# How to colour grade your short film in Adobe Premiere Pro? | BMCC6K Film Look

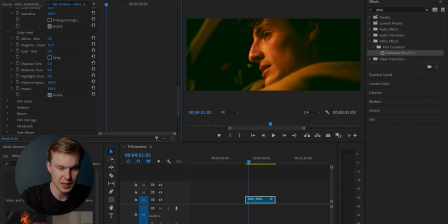Same again, this is very Matrix, you know, let's say that right there is very, again, Saw, horror, Matrix look, but you can't just put a green filter on it. That's what Dehancer does very well. These aren't just filters, these are color grading wheels that you can change.
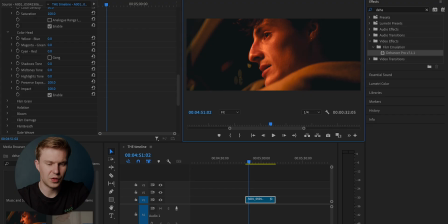Some people might argue that this shot is too yellow and it's too saturated. So if you go to the midtones and bring it down, as you can see, it takes away that yellow in the face. And of course, you've got the highlights tone, which you can change, but I'm gonna keep it at zero so that I'm not overdoing it on the color grade.
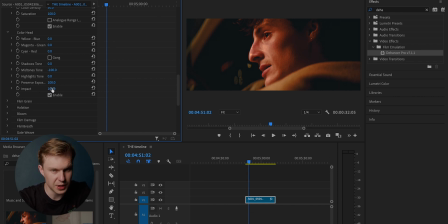And with all of this, in regards to the color head, you can bring down the impact of it. So let's say I've done it a bit too, I like the look, but I've done it a bit too much. You just bring it down to 50. However, I'm gonna keep it at 100.
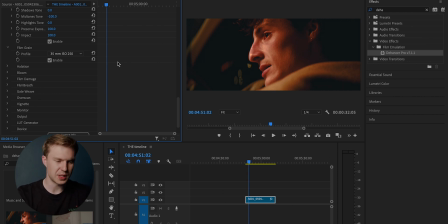Now, for me, this is the most exciting part of Dehancer, which is the film grain. This isn't just an overlay on the clip. It actually implements the film grain in the shadows and the highlights and balances them off in a natural film look.
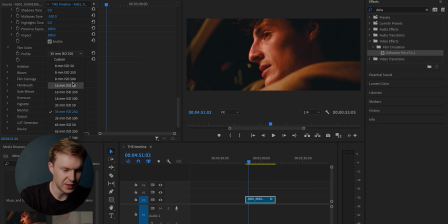So you can see here, you have a different variety of different film grains.
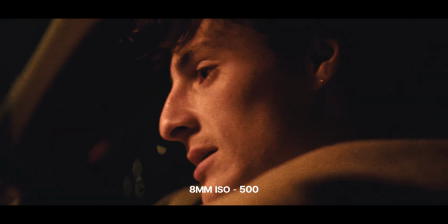You have the, you know, on the high end, you have a really grainy look, which is a bit too grainy for me. For me, I'm gonna go with the very simple 35mm ISO 250. That gives it more of a neutral film grain and it's not too distracting. But if you are looking for that really, really grainy look, then you can do that.
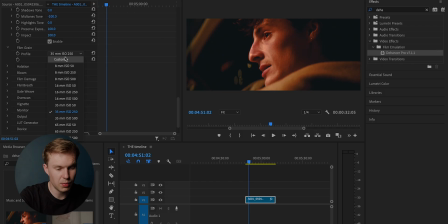As well, with the film grain, this is very exciting. With the film grain, you can do custom, and you can change the size of the film grain, the amount, the film resolution, the shadows, the midtones, the highlights. Like I said, every single section you can enable and disable.
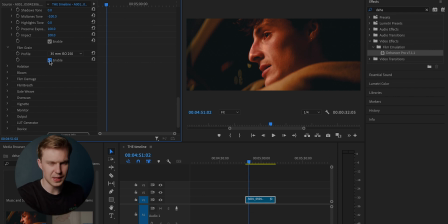So you can have all of your previous color grading digital to film, but you don't want film grain, that's absolutely fine. You just remove the film grain. And again, very similar to film grain, you have film damage.
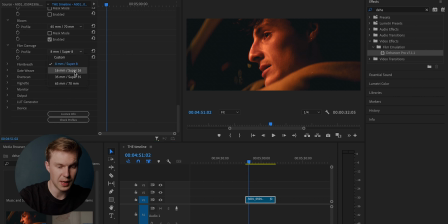You do have all of these different presets, you know, 8mm, which I'll show you a little bit here of 8mm.
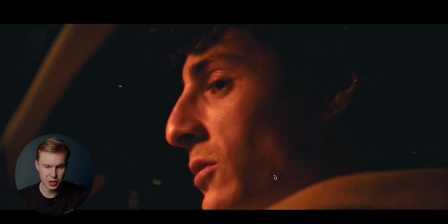You see this really harsh film damage in this clip, which,
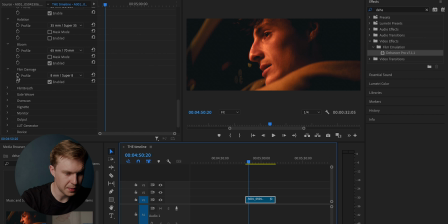let's go back down to film damage. You can then do customs. You can actually change the amount of dust that's on your sensor, or, you know, was on your sensor. Let's say we change it to 100, scale 200, let's go really extreme with it.
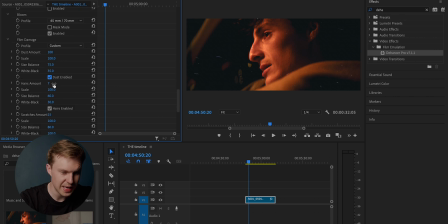Size balance 75, dust enabled, so you can actually remove the dust. You can even change the amount of hairs that are on your sensor to really, really recreate what it meant to film on 8mm film, for example.
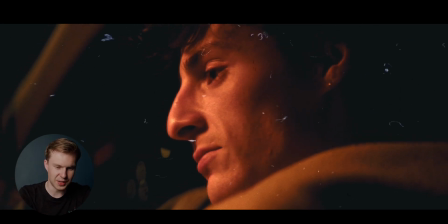Don't overuse this, because obviously you can see it's like very, very extreme.
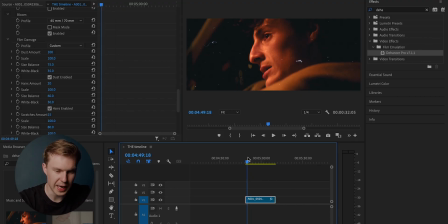But if you were shooting a film and there was a part when the characters are using a super 80mm film, this would be really good at imitating that film look.
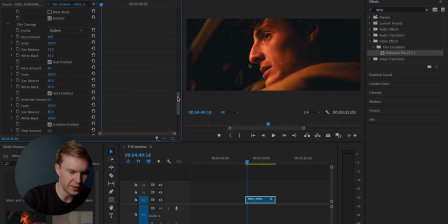So yeah, going down again, down the film damage, hair amount, scratches amount, total amount, so you can actually change the total of all of it, but that's on the custom. But let's go back onto, let's say, 35mm, and let's see what that looks.
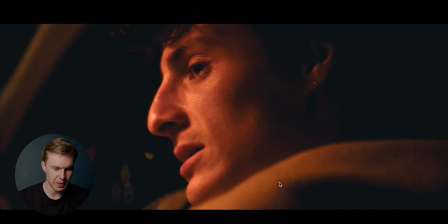It's more of a subtle look. You can see there's little specks appearing and popping up.
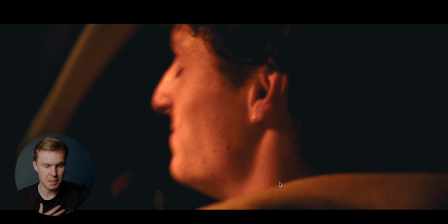Now, for me personally,
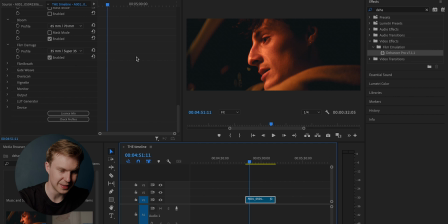I'm not gonna be using film damage in this film because I think it could also be a little bit distracting, but it's there. And I think it is really, really cool, the film damage. I haven't seen anything like that before in color grading, but the fact that they've included it, I think is a big bonus.
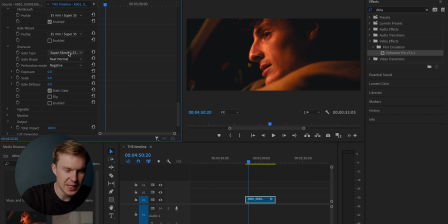We've also got Overscan, which, let's enable it.
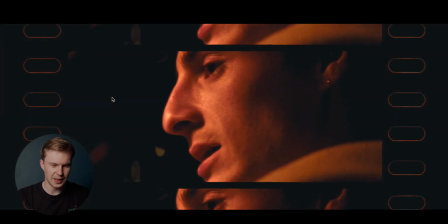You can see it just creates this, you know, fake film, undeveloped film.
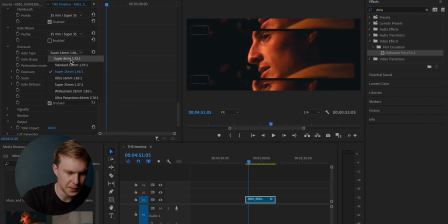You have all these different overlays, you know, Super 16, Super 8, which again is very, I think is very cool.